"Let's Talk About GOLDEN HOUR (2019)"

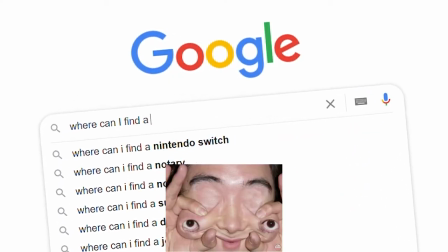255s
I repeat, everything. Why am I telling you this?
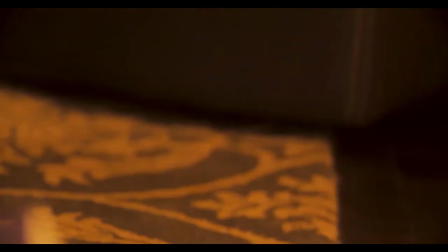260s
Well, it's because of your giant fucking ego.
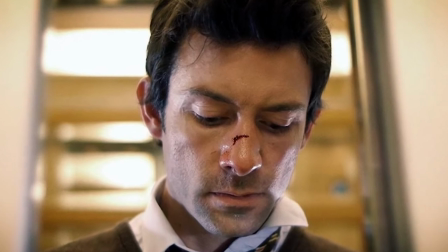263s
You see, you're not the next Shane Carruth, you're just more and more turning yourself into Seth MacFarlane,
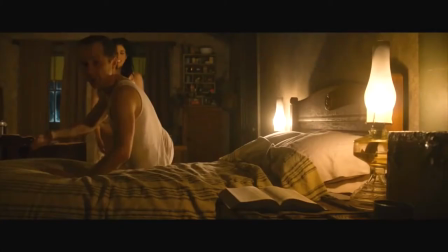270s
who you criticized for making literally everything in his film. And I don't want it to be that way.
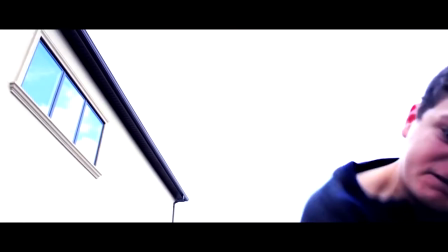278s
As I said, you seemed like a promising filmmaker, and although, again, King Candy had some issues, I still enjoyed the film.
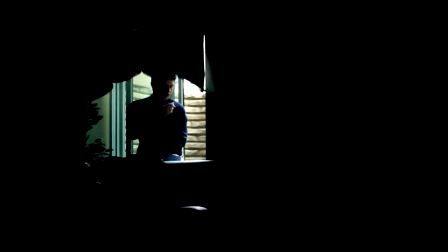287s
It seemed like you were going to be the next Tarantino or something. but then you made
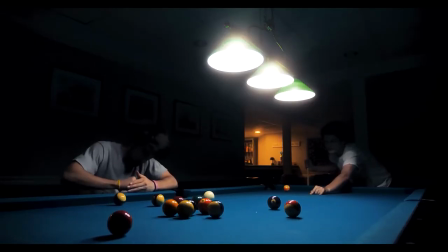292s
this shit I mean look at this can you say that with
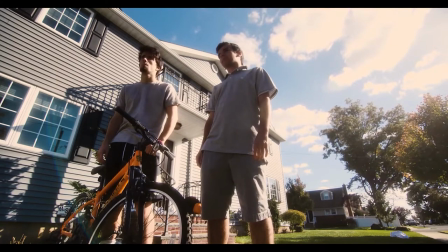298s
a straight phrase that this it's okay thank you or this
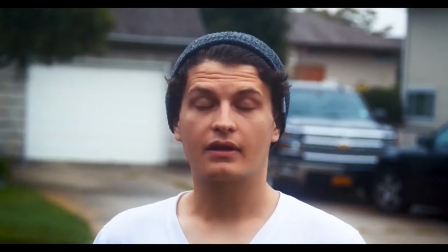303s
how was your first year of college it was okay all right see you around
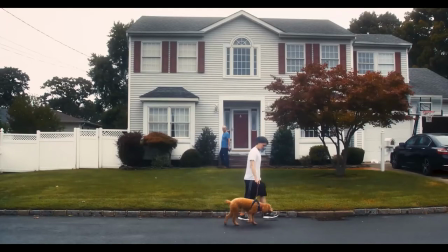308s
all right I'll see you around is good acting and all right maybe your
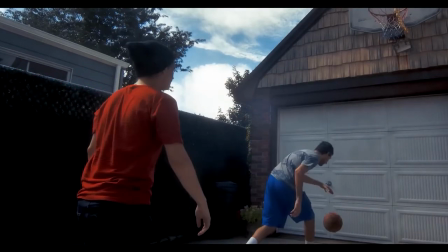314s
friends line delivery is maybe not as bad and as in these two examples,
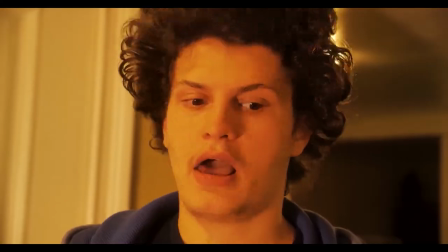319s
but at the same time their acting is nothing groundbreaking or remarkably rememberable.
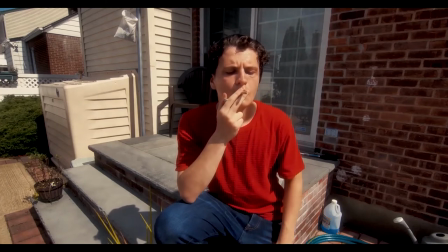329s Alright, that was epic, that was epic.
You seem to be so egocentric that you write the lead role to yourself without
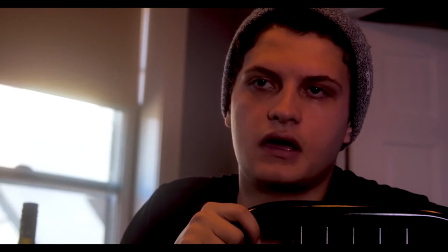338s
even thinking can you pull it off. so my suggestion for the future would be
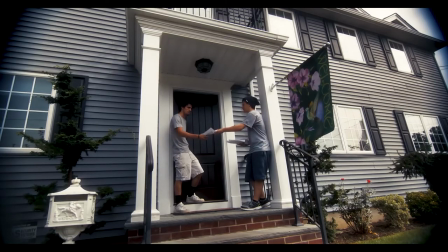344s
that you should write a story that makes sense and cast
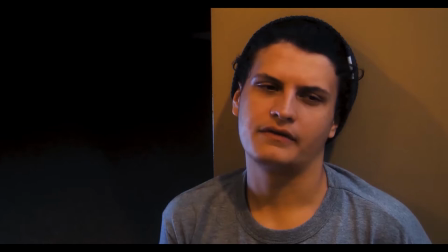350s
another actor to play the lead again you don't have to do everything by
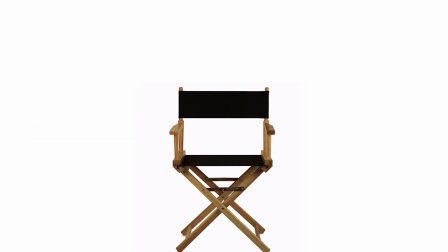356s
yourself or step out of this director's chair and let other people direct you that
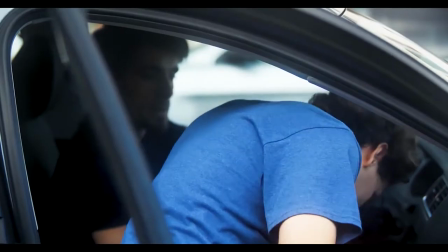363s
way you can learn how to be a better actor and pull off some of the more complex characters that you're trying to play.
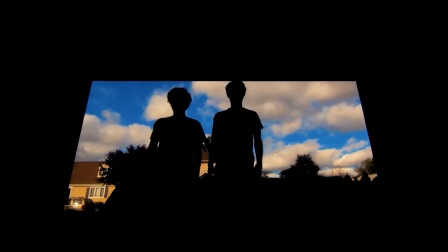380s
The camera work in this film is kind of odd. You see, it has some shots that look absolutely amazing,
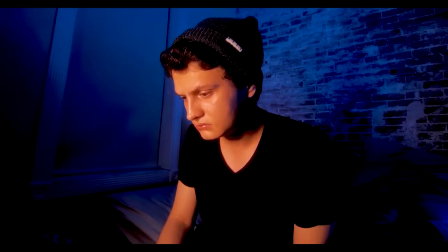388s
at the same time it has some shots like this which look Ralph shot them by himself,
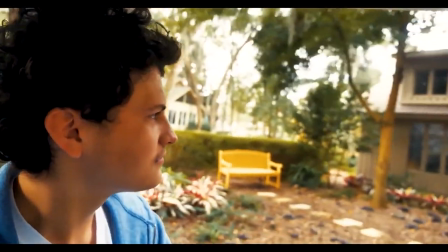394s
some shots where the sun is overexposing the sky and some shots where the color correction is off.
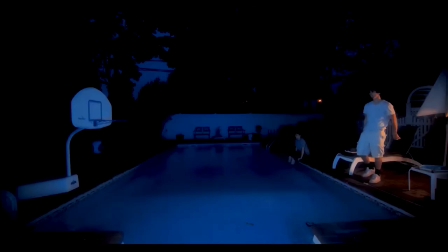399s
Also, Ralph decided to throw in these scenes where he uses colored lights,
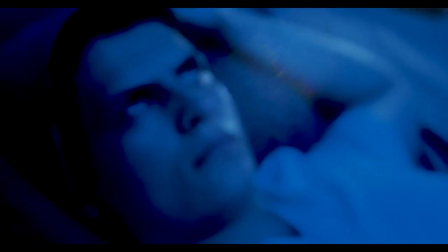405s
which looks cool and all, but has no purpose to be there.
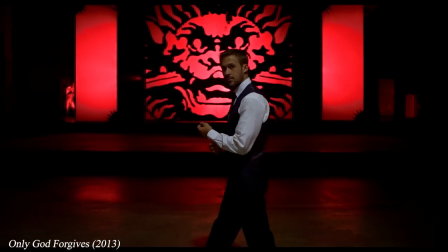412s
You see, usually colored lights are associated with some kind of metaphorical subtext in films.
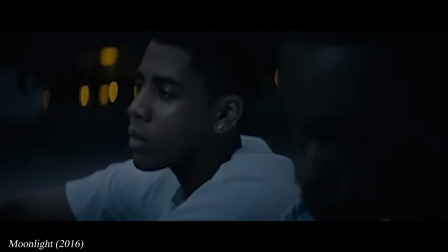418s
You know, like in Moonlight, where the colors blue and yellow represented love,
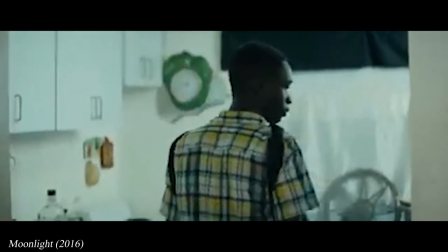423s
and everything that was blue represented something that was part of our main character's life. And do I even have to mention about Drive? Like, seriously. Especially when this scene has been over-analyzed to death already. You know what? Now I think of it, my explanation doesn't hold water as well as I thought it would. But I'm still gonna stand behind my point and add that Ralph doesn't have a consistent style in his filmmaking.
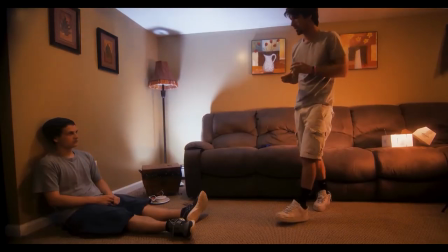451s
It seems like Ralph for a second thought that he's the next Martin
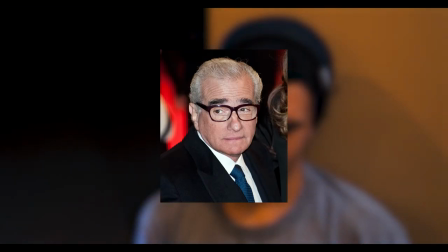456s
Scorsese but then the next he's decided that no I want to be Nicolas Winding
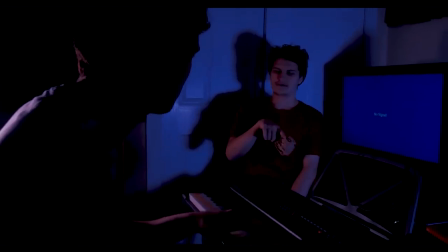461s
Refn and a few minutes later he decided to be like no fuck these guys
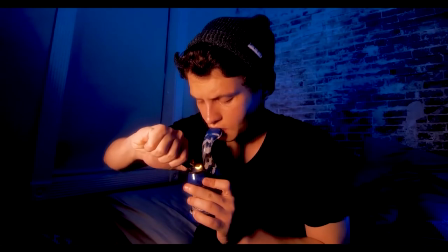467s
I'll be myself and shot the scene by himself without any crew.
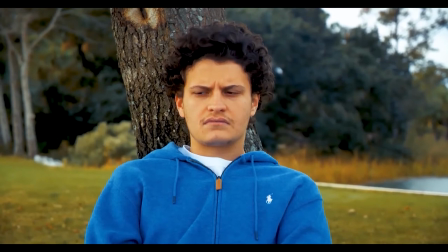473s
I mean, seriously, you should have some kind of consistency with your film's look.
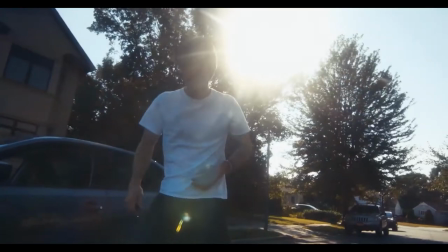481s
Don't shoot most of your film outside in the daylight,
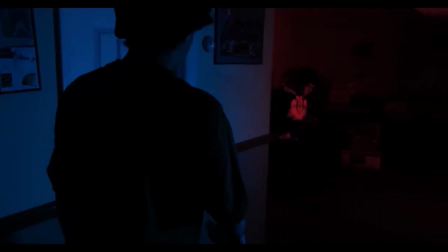485s
but then decide to go inside and shoot scenes with colored LED lights.
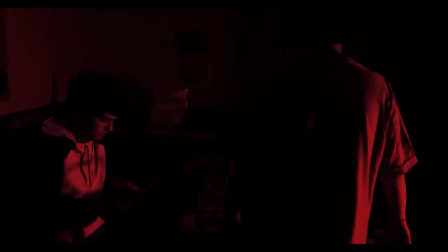490s
It breaks the film. It breaks the immersion that this is a film.
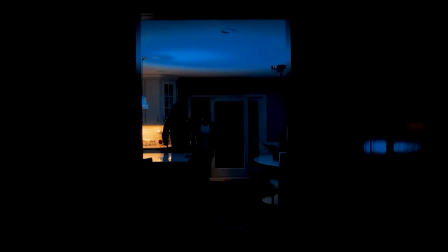496s
And makes it look like it's just someone trying to prove themselves that, hey, I'm an artist.